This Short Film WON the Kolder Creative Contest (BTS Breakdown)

So lighting the fish tank space, we had a reference that we wanted to imitate. However, that kind of proved a little difficult as well.
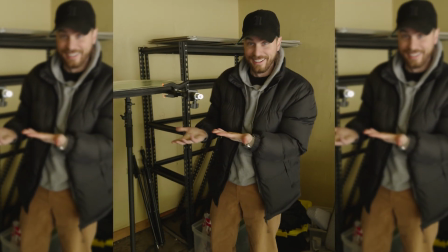[4:13]
I started with negging out all the sides, because I didn't want any type of reflection or light coming through. I threw neg on the top, and then I threw a 120 Pavo Slim over to just kind of bring up the levels of the water a little bit,
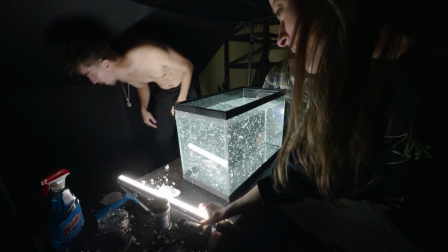[4:24]
and then just a 2-foot tube at the very bottom of the corner of the tank to light up so we can get some light on
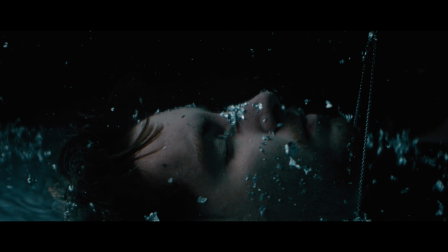[4:30]
the face. And that was really the overall look for that specific glitter look. Also, for some of the glitter stuff, we shot a spotlight through it with a Nanlite 60,
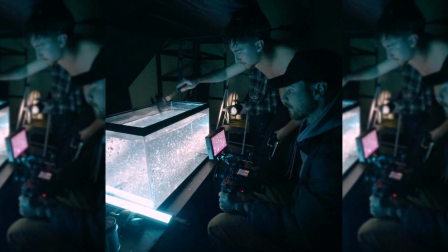[4:39]
just to catch some of that reflection of the glitter and some of the slow motion parts, which was super sick. Again, happy accident. We were just like messing around. And then the second piece of that puzzle was a FC 500 spotlit straight down.
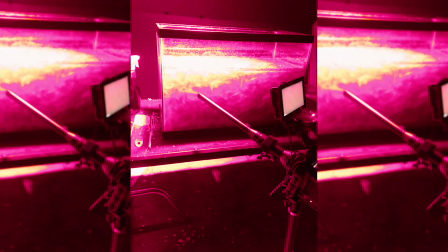[4:52]
And I just started playing with effects, red, blue, flicker effect.
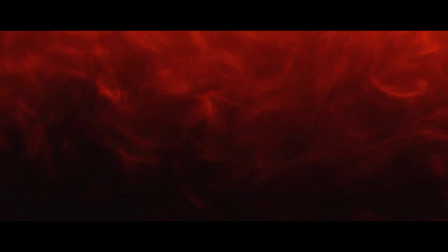[4:55]
At the end of the day, we were surprisingly happy with how it turned out, considering that we were so burnt out after 3 days. And this was just like, we didn't have time for this, so we had to have it a pickup day. I'll show you the vlog piece from Fitz where he was just like dead to earth as I was on my way.
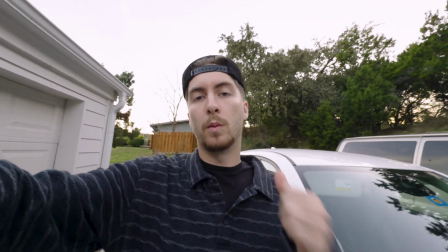[5:09] Day 3 of the production, we're doing more elements in the fish tank.
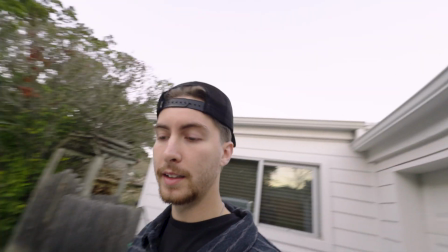[5:14] Honestly, I'm exhausted. Ian is exhausted. I think directing for the first time yesterday to filming
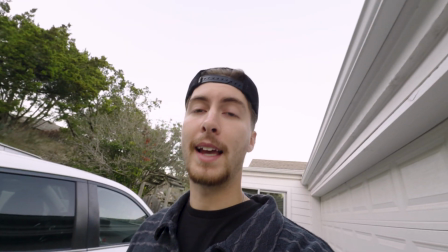[5:23] some of these really newer techniques for me, it's just making me gassed.
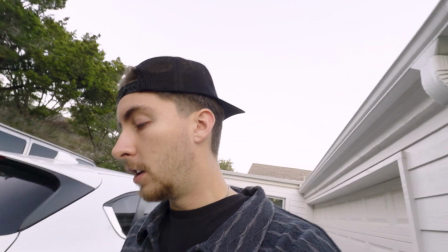[5:28] Like I feel gassed and I feel like I need to take a break, but
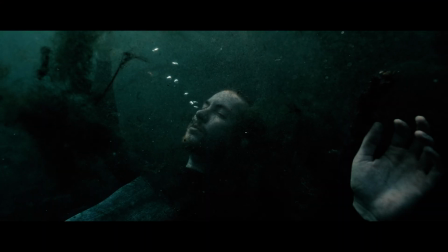[5:35] unfortunately, I don't have that time to take a break.
But man, when we saw that shot, we came to life, and the rest was history on the fish tank aspect.
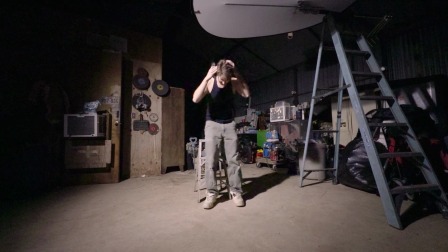[5:44] Oh, okay. Goodbye, hair. Goodbye, hair. You served me right.
So the shop. This was one of the easier lighting setups, but at the same time was rather difficult.
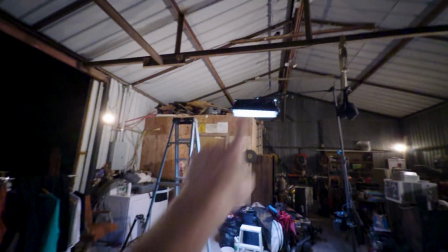[5:56] So essentially, we're putting this Pavo Slim up there. We're going to clamp it down.
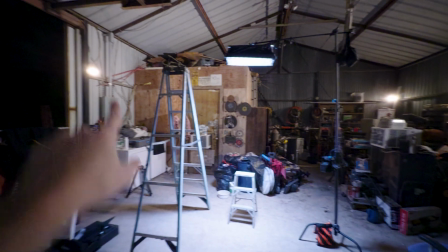[6:02] I'm going to help him on the ladder. And we're going to do top down here, and then there's probably going to be a fill light similar to this light hitting me on the side.
And yeah, that's most likely it. I had to set up a Pavo 120 above head, and in order to do that, because that's how Fitz wanted it,
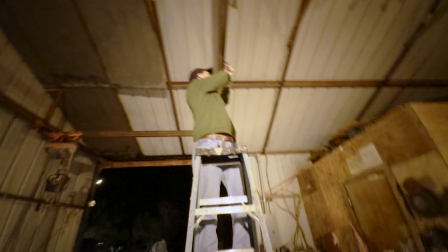[6:20]
I had to get a ladder and climb quite high and lock it up there above his head.
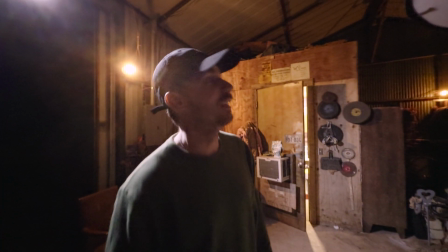[6:25] Definitely don't try this at home, shitty rigs.
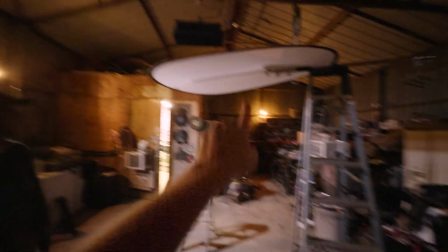[6:27] So we have a C-stand duct taped to a ladder to make it a little bit less harsh on me here.
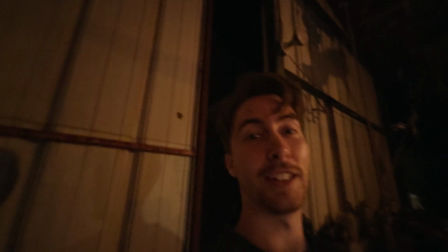[6:35] And this is fully shitty rigs right here. Dude, 100%.
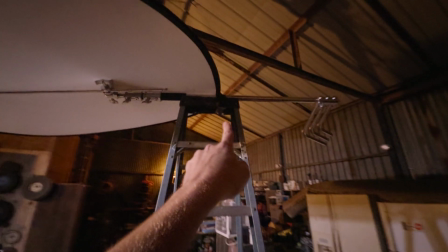[6:39] Gaff tape to a ladder, boom arm C-stand, not even counterbalance with a sandbag or nothing.
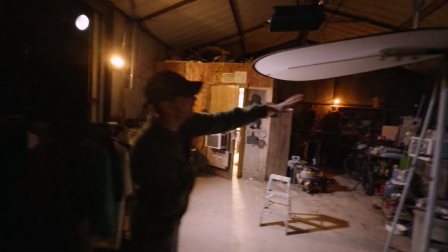[6:45] It looks so goofy. This setup is worse than that setup, and that setup's already sketchy.
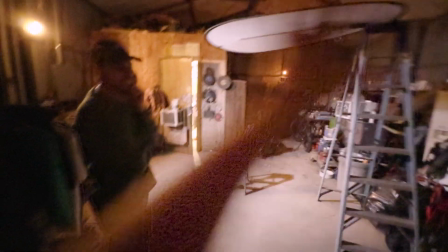[6:51] This whole setup here is sketchy as hell.
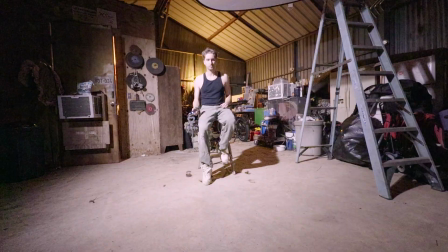[6:54]
We then threw 2 Pavo Slim bulbs up, set them to flicker to create that really gritty, drastic effect because Fitz is shaving his head in this portion of the piece. And then lastly, just to give him a little bit of fill because those Pavos don't really light the room that well,
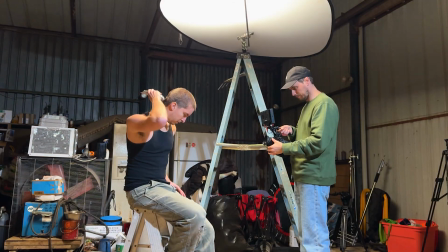[7:08]
we ended up taking a 120 nan light and creating that moonlight on him. After that, again, another happy accident. At the very end when we were done filming everything, we were like, let's try some colors. Initially, Fitz wanted to try teal and orange, but I was like, let's try red and green.
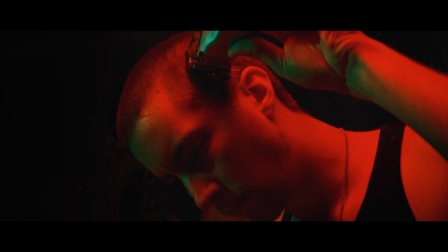[7:24]
Let's try it, get it real gritty. When we set that to red and green, our eyes just, again, blew up. And when he started screaming, I was like, bro, this has to be part of the piece. Let me go grab my mirror.
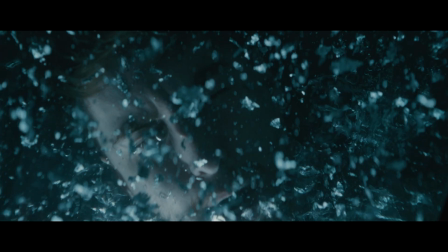[7:34]
Let's create some really cool compositions on this, and you can just flash them in. And that's exactly what he did.
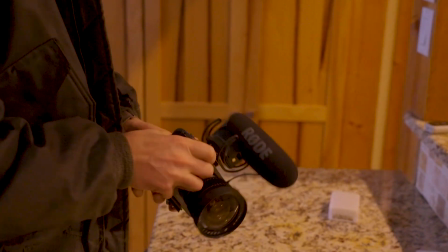[7:39]
All right, let's talk lenses. Like every project, you need a good set of lenses, and you need the lenses to help illustrate the story.
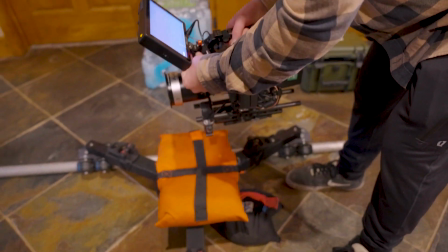[7:46]
Here's the lenses that we used. For a majority of the piece, we used the Blazar anamorphic lenses 2 squeeze.
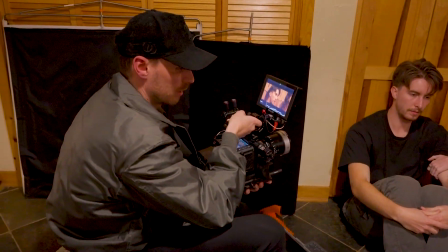[7:51]
A lot of it was shot on the 55 because anything tighter just didn't work for our space, and Fitz just didn't have a wider anamorphic lens. I would have preferred a 40 or even a 33 if they made the Katos in that.
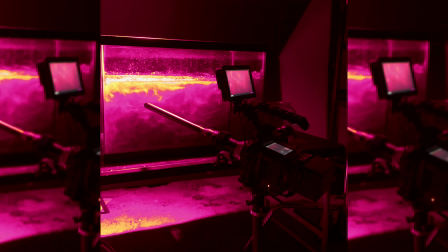[8:03]
I think they do, but we didn't have it. We also used the probe lens for our extreme close-up shots on specific things.